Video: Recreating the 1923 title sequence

In this video, I'll demonstrate my technique for recreating a shot from the 1923 title sequence using After Effects and a little AI. Hi, my name is Cameron and I'm the creator of Motion Science. Before we get started, I wanted to invite you to join my complimentary workshop at motionscience.tv/workshop, where I unveil my personal techniques and hidden gems that I use in my daily workflows. This is a free workshop and takes about 30 minutes. Don't miss out on this chance to level up your skills and make sure to visit motionscience.tv/workshop after watching this video. You won't regret it. In this video, I'll be using the AI tool Midjourney, Photoshop, and After Effects to create a vintage cowboy-themed title sequence shot.
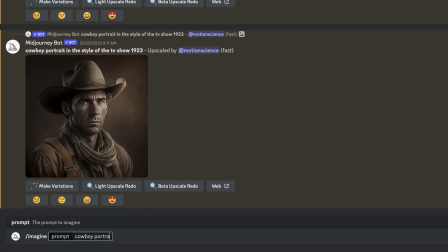0:49 To start off, we'll be using the powerful AI tool Midjourney to generate our cowboy portrait. Simply type in your prompt, such as imagine a cowboy portrait, and let Midjourney do the rest.
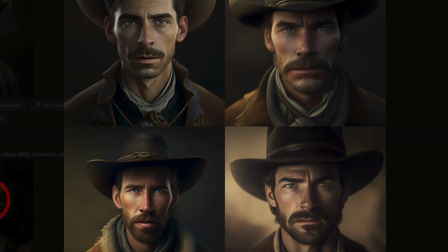1:00 In just a few seconds, you will have a beautiful image. Midjourney is an incredible tool that can save you a lot of time and effort, so make sure to take advantage of it.
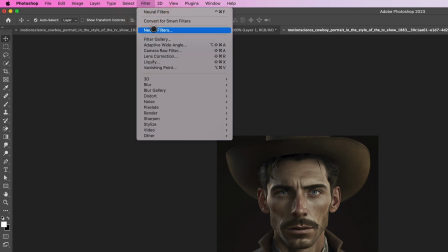1:08 After generating the cowboy portrait using Midjourney, the next step is to extract a depth map in Photoshop.
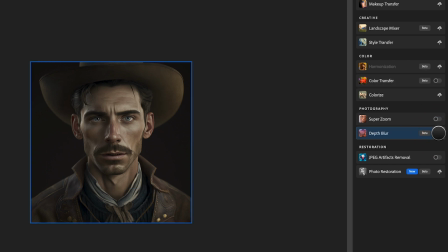1:13 To do this, open the cowboy portrait in Photoshop 2023 or newer and use the neural filter depth blur to extract a depth map.
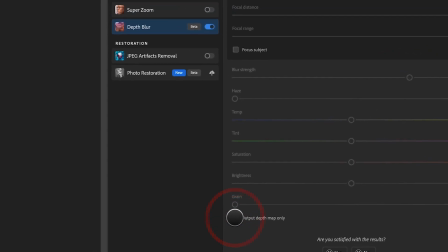1:22 A depth map is a grayscale image that represents the distance of each pixel in the image from the camera.
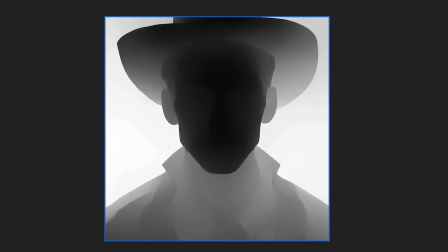1:27 Once the depth map is generated, we need to invert it so that the brightest white represents the parts of the image that are closest to the camera,
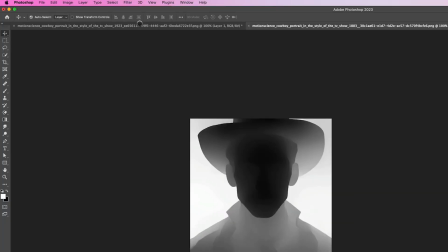1:33 while the darker areas represent the parts that are further away. To invert the depth map in Photoshop, go to Image in the top menu and select Adjustments and then Invert.
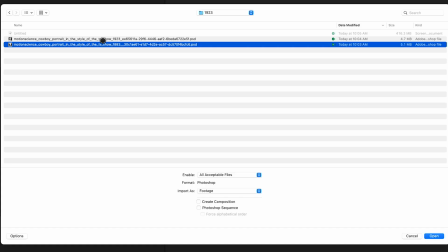1:42 Now it's time to import the Photoshop file into After Effects. To do this, import the Photoshop file as a composition so that After Effects imports both the image and the depth map layers.
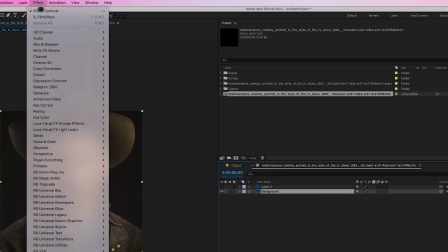1:52 Next, select the cowboy portrait layer and add a displacement map effect to it.
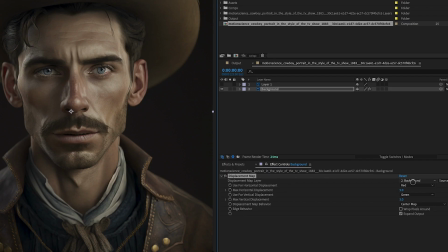1:56 In the effects control panel, choose the depth map layer as the displacement map source. The displacement map will now distort the cowboy portrait based on the grayscale values of the depth map. To fine-tune the effect and remove some of the distortion weirdness, you need to add blur to the depth map.
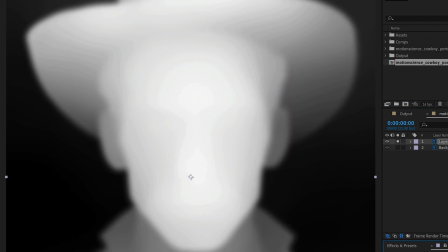2:12 This will help to blend the white and gray values and make the effect look more natural.
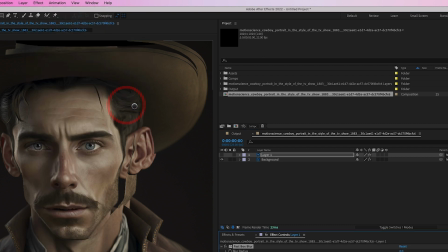2:16 To add blur to the depth map, select the depth map layer and add a fast box blur effect to it.
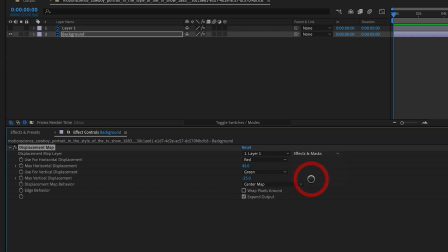2:22 It's important here that you change source in the displacement map effect to effects and masks so that the displacement effect recognizes the blur that is applied to the depth map.
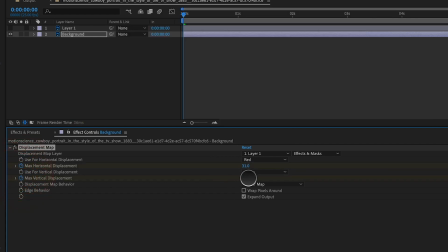2:31 To animate the displacement effect, add keyframes to the displacement properties at the beginning and end of the timeline.
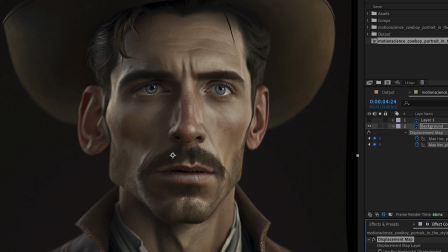2:37 This will create an animation that gradually distorts the cowboy layer over time. You can adjust the timing and intensity of the effect by adjusting the keyframes in the timeline.
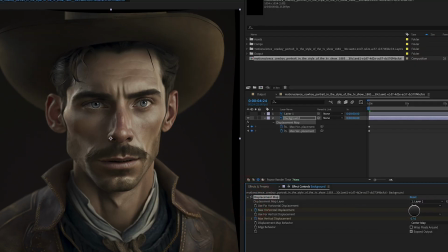2:45 By using the displacement map effect on the cowboy portrait layer, we were able to create a dynamic and interesting movement effect that gives the impression of depth and dimension. After creating the displacement effect on the cowboy layer, it's time to position the portrait in the final composition.
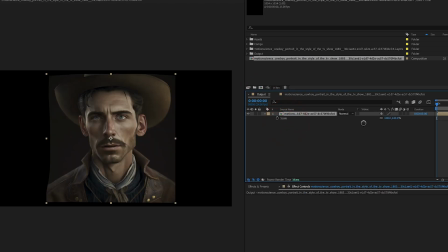2:59 Start by creating a new composition, drag the cowboy portrait layer into the timeline of the new composition, then position the portrait according to the rule of thirds.
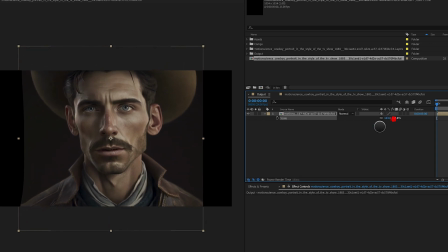3:08 By following the rule of thirds when positioning the cowboy in the composition,
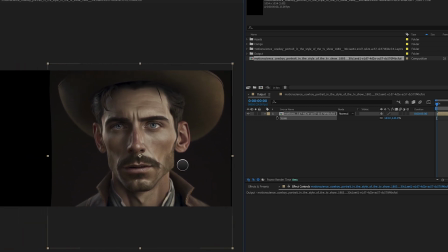3:11 we can create a more visually interesting and compelling shot that draws the viewer's attention to the most important elements in the frame.
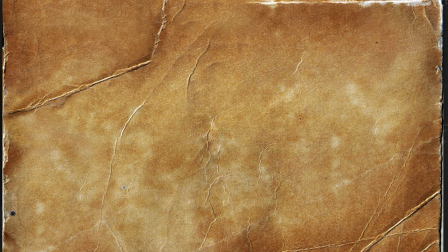3:18 To add a textured background to the composition, we can search for a suitable rough paper texture online.
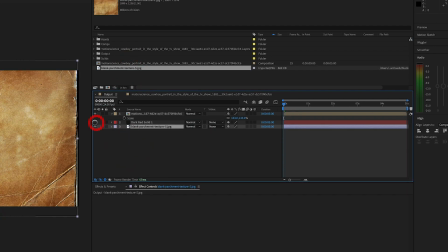3:24 Once we have a suitable texture, we can import it into After Effects, drag the texture file into the composition, and place it below the cowboy layer.
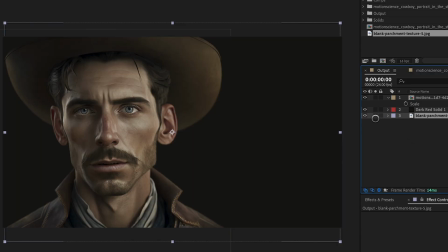3:31 By adding a rough paper texture to the background of the composition, we can create a more interesting and visually engaging shot that adds depth and texture to the final image.
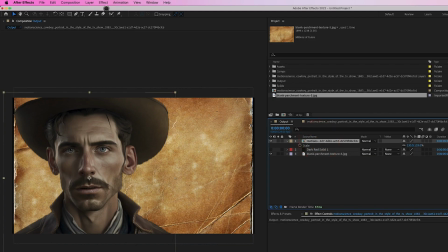3:40 To create a vintage look for the composition, we can add an adjustment layer in After Effects by selecting Layer, New, Adjustment Layer.
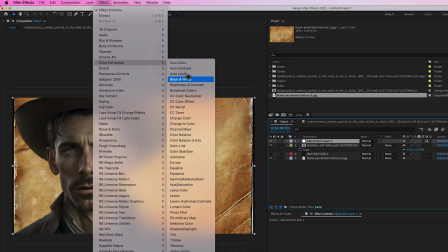3:47 This will create a new layer that affects all layers below it in the timeline. We can then apply color correction effects such as Lumetri Color and CC Toner.
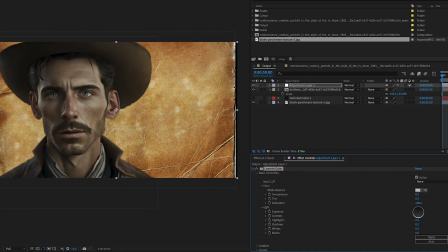3:55 Lumetri Color is a powerful color grading tool that allows us to adjust the exposure, contrast, color balance, and other parameters of the image.
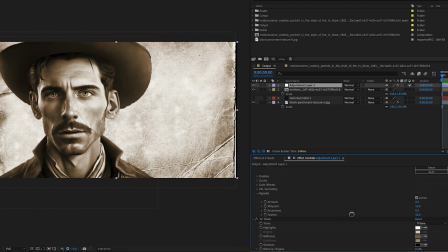4:03 One effective technique for creating a vintage look is to use the vignette and faded film parameters in Lumetri Color.